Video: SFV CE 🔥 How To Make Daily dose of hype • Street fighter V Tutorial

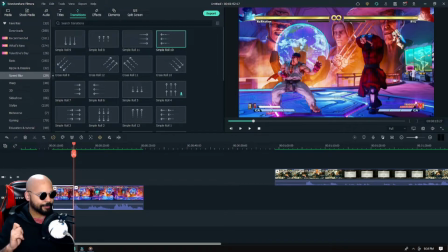So here's the thing: I add certain effects to the V trigger. So let me explain. So right away, when I add a shaking effect to the V trigger just to give
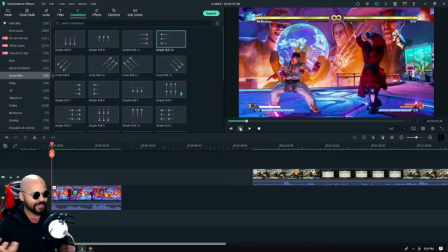that sense of oomph, that giant, like when you activate a V trigger, it feels like a punch in the gut. It's an explosion. It's a big aura explosion. And the thing is that in Street Fighter V,
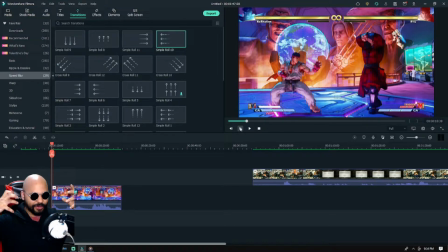as you activate V trigger, you could definitely see that kind of that explosive energy, but you don't really feel it. So I add a shaking effect. Most likely the reason why they don't add a shaking effect is mostly it's just going to be kind of
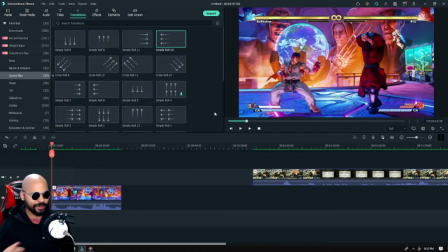disorienting for competitive players. I don't blame them. So what we're going to add a shaking effect, but we don't add the shaking effect during the beginning. No. We add the shaking effect when the
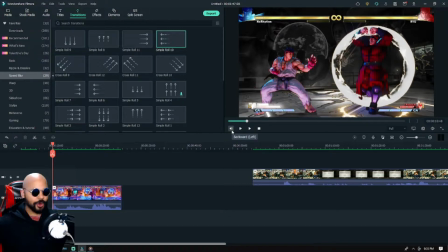screen starts getting a bit dark, before the shockwave that you see, that ring, before the ring shockwave, I
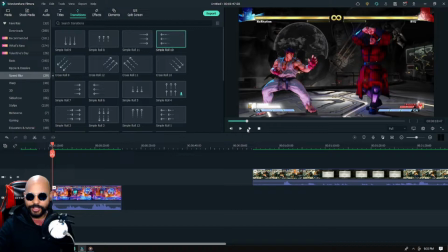will be adding the shaking effect right before the shockwave. So I'll show you what I mean. So we're gonna go to effects. We're gonna go to filters.
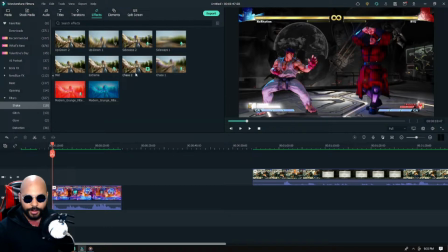We're gonna go to shake, and we're gonna go to Chaos 2.
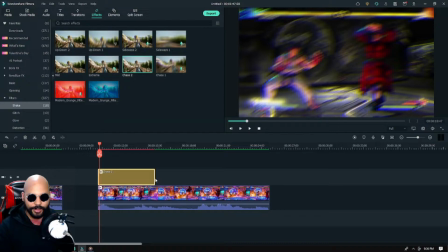We're gonna move it like here. Yeah, that's nice. So what I like to do is that I would like to keep the shaking effects duration around 20 milliseconds. 20 milliseconds or 50 milliseconds.
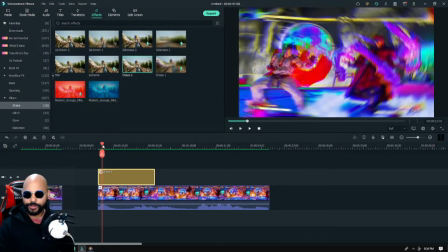It depends on the V trigger. So when it's done, so basically when it's done.
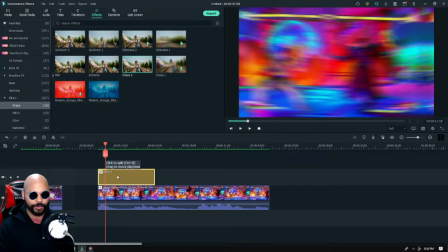So we're gonna cut it right here.
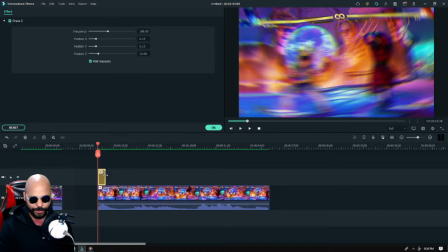Ooh, 40 mil. No. That's too much. You don't want the camera to be shaking all the time. You want the camera, you only want it to shake for a bit. So let's watch it now.
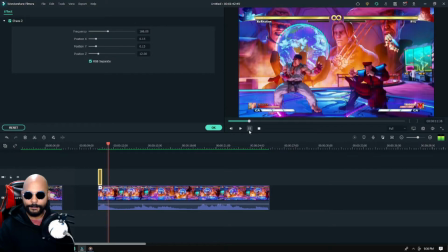All right. We'll watch it again. I think it's a little bit too much.
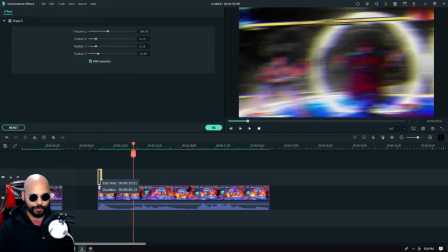I think we need to go maybe to 14 milliseconds.
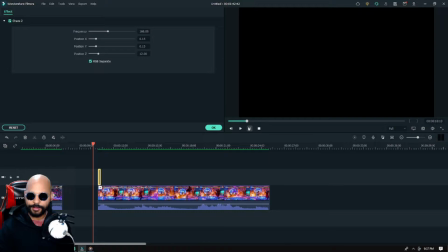14 milliseconds seems nice. That seems reasonable.
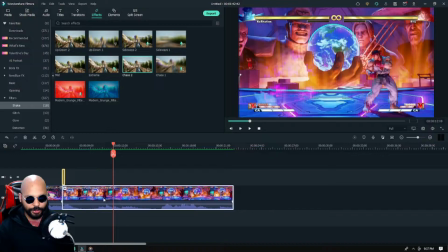So right away, what we're going to do, we're going to put it close here. And then watch this.
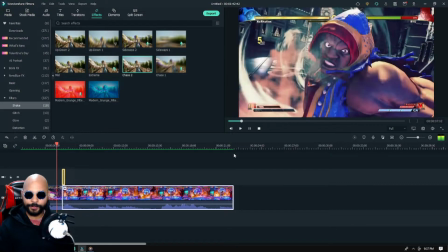So right away, you could tell. You see what I mean?
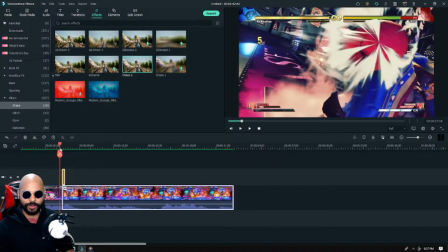So not only that the camera is fixated in the center,
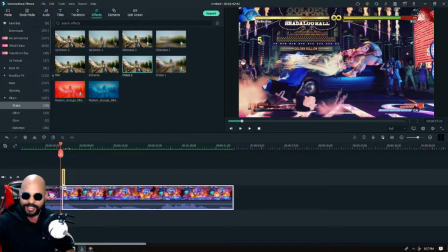but it's center right.
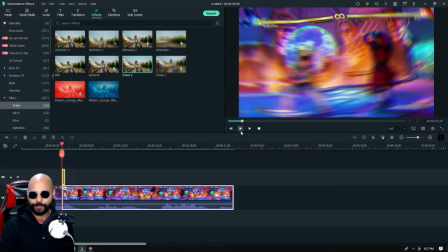And the other clip, as you could see, as I pass through, as well as the camera following, it's center right.
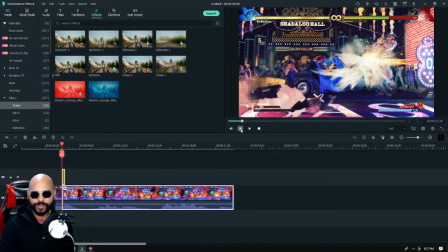The camera is center right because when Balrog moves, he moves, the camera moves with him.
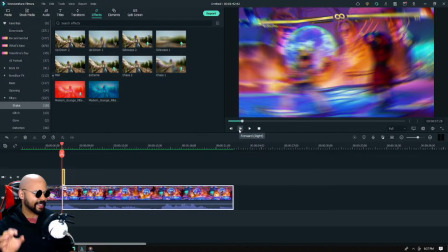So it's still technically the center, but it's mostly near the right.
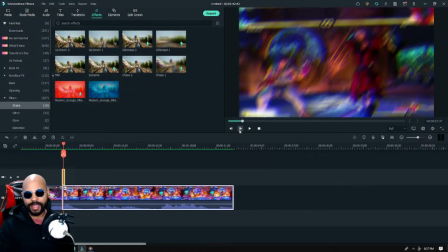So seeing that it's center right, and this Bison is activating his V trigger
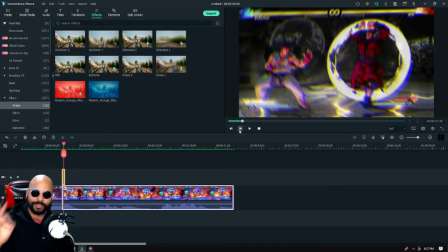right at almost the same position as Ryu getting hit. So right away the audience is still following
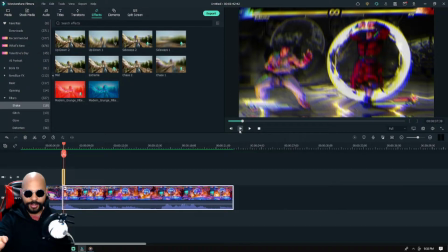Balrog, and now it's going to be concentrated on what the Bison is going to be doing next. You see? Placement and focus. That's what it's all about. That's what I always do when it comes to making my videos. So now we're going to add a transition.
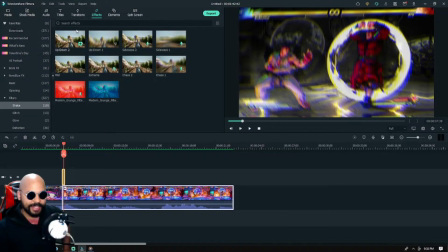We're going to add a center transition.